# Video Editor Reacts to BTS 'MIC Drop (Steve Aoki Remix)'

Oh This videos good bro. I've always loved this video so much. Oh my gosh, I can't breathe Hey guys, welcome back to the channel. My name is Jordan Orm and I'm a professional music video editor I've had the pleasure of working with some amazing artists Some of these include Justin Bieber Post
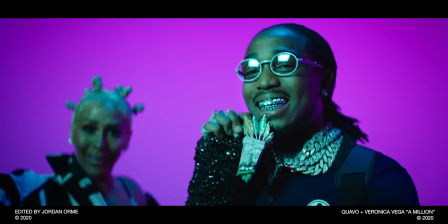[0:18]
Malone Roddy Ricch Tyga G-Eazy Quavo Kehlani Sway Lee Megan Thee Stallion and many many more guys Today was a long day. I've been editing two music videos. We were working on a video for YG and then we were doing a different video for Gucci Mane and I need to get another video out for you so here I am late at night recording a reaction for you. The patrons have selected the video. Boom!
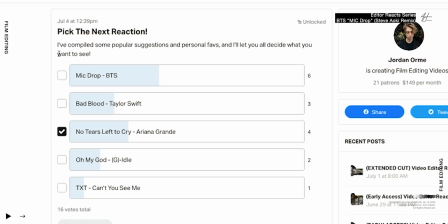[0:45]
Mic drop by BTS. If you would like to have a ton of say in the next reactions that I do go support the channel on
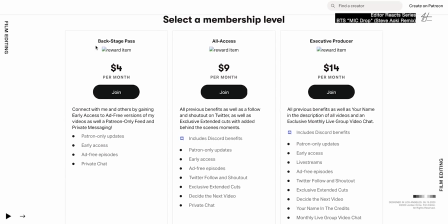[0:55]
patreon and there you can vote just like this on what the next reaction is gonna be. This is one of the first K-pop videos that really got me into K-pop and so I'm so excited for this one. It was directed by Kim Sung-woo and I'm really excited to, I'm really excited for this. I'm exhausted from editing today but here we are back on Music Video Editor Reacts and I'm about to rejuvenate my creative juices by watching an incredible edit. So let's Let's get right to it.
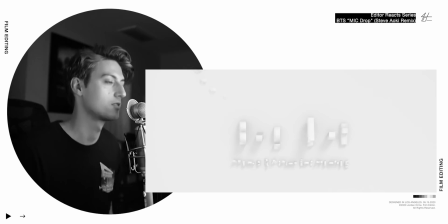[1:24]
Oh, I'm so excited.
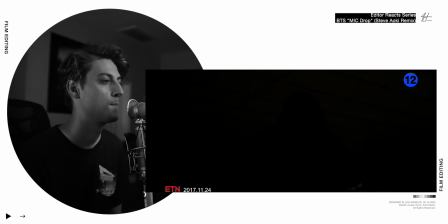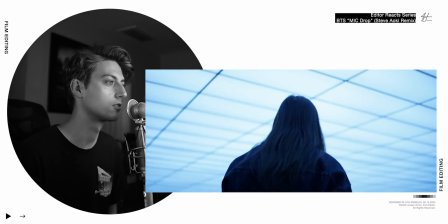[1:33]
Oh, yes. It's my boy Steven.
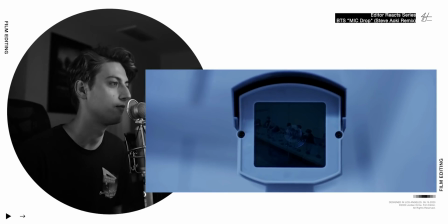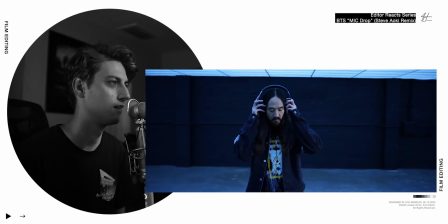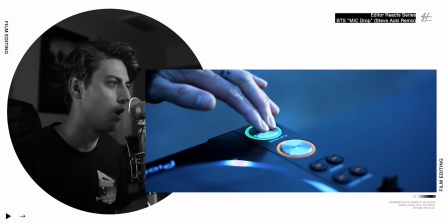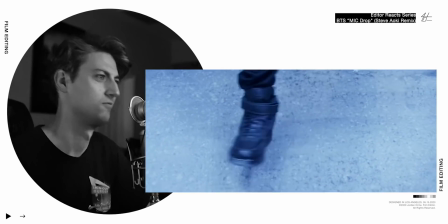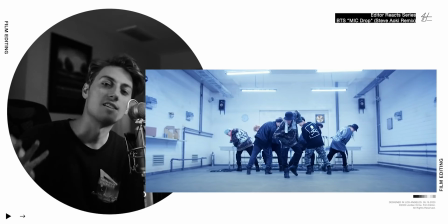[1:57]
Sound is so freaking important. The music is the actual soundtrack for everything that you're seeing in the music video. And when there's no music, the sound is literally 80% of what you're perceiving and how you experience the video.
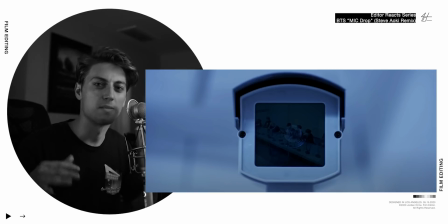[2:10]
Sound is way more important in my opinion than visuals. We got some footsteps building some tension and in this scene they have the problem of okay We need
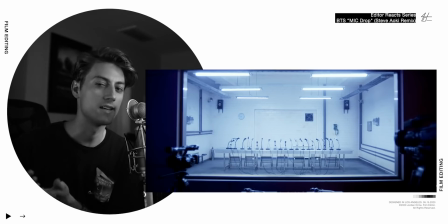[2:18]
to show the room empty and then show BTS in it and we don't want to just cut them into it That's kind of weird.
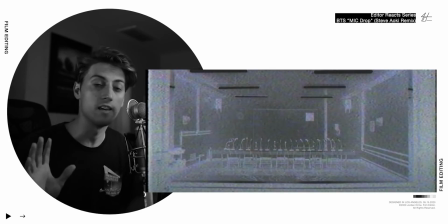[2:24]
So instead we're gonna have this really quick VHS inverted staticky effect and To complement that we're gonna have a little Or some kind of sound to emphasize that and to make us really feel that glitch of like the security camera footage and Then we're gonna cut BTS in
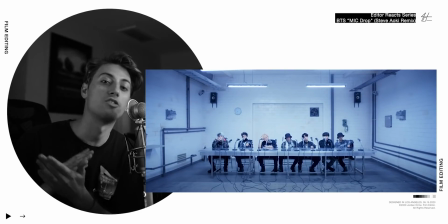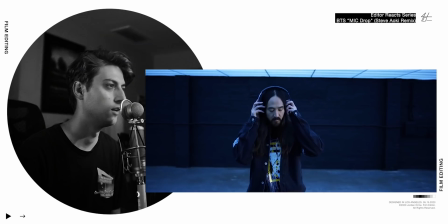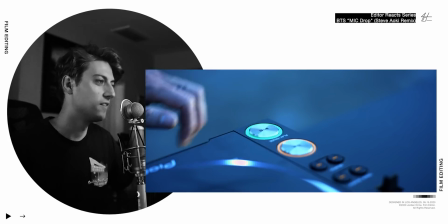[2:52]
Oh, what is this? Oh Boom song starts.
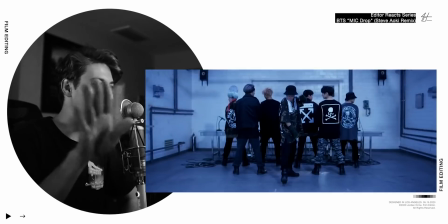[2:59]
Oh We love that little foot thing to the record scratch.
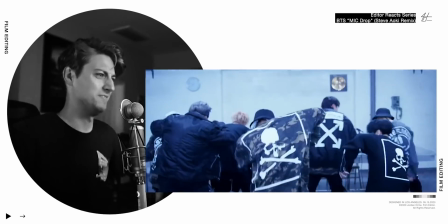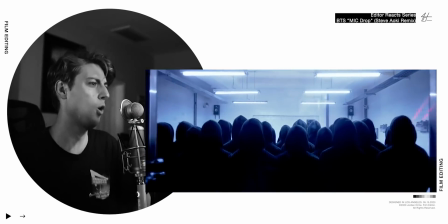[3:09]
Oh
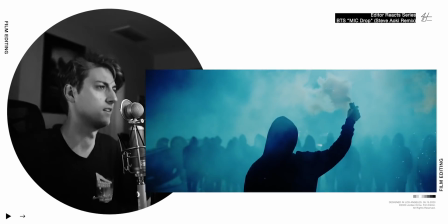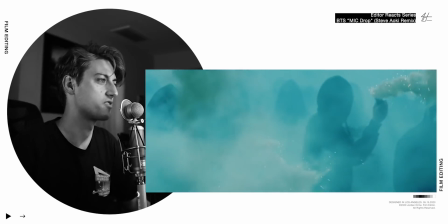[3:18]
Bro, this is hard
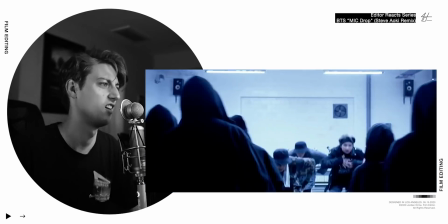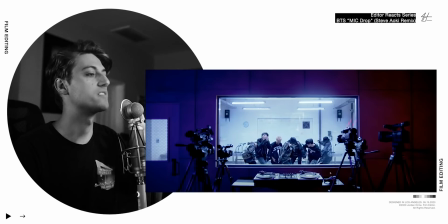[3:25]
So here we got the bangtang boys They're just chilling in this interrogation room which represents them feeling oppressed feeling scrutinized We see all these cameras on them and they're just being interrogated for their fame and for their voices I
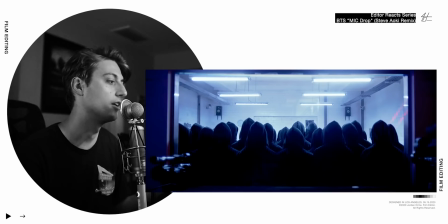[3:40]
feel like these black figures represent haters It looks like they're holding microphones as
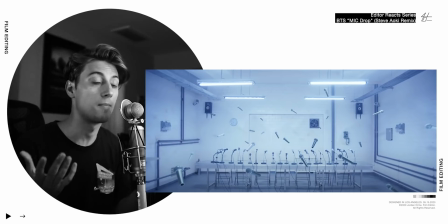[3:45]
we zoom in through this VFX shot Which is a really sick shot by the way We see that the hooded figures were holding microphones that were pointed kind of at BTS trying to get their opinion and how they're being scrutinized by the media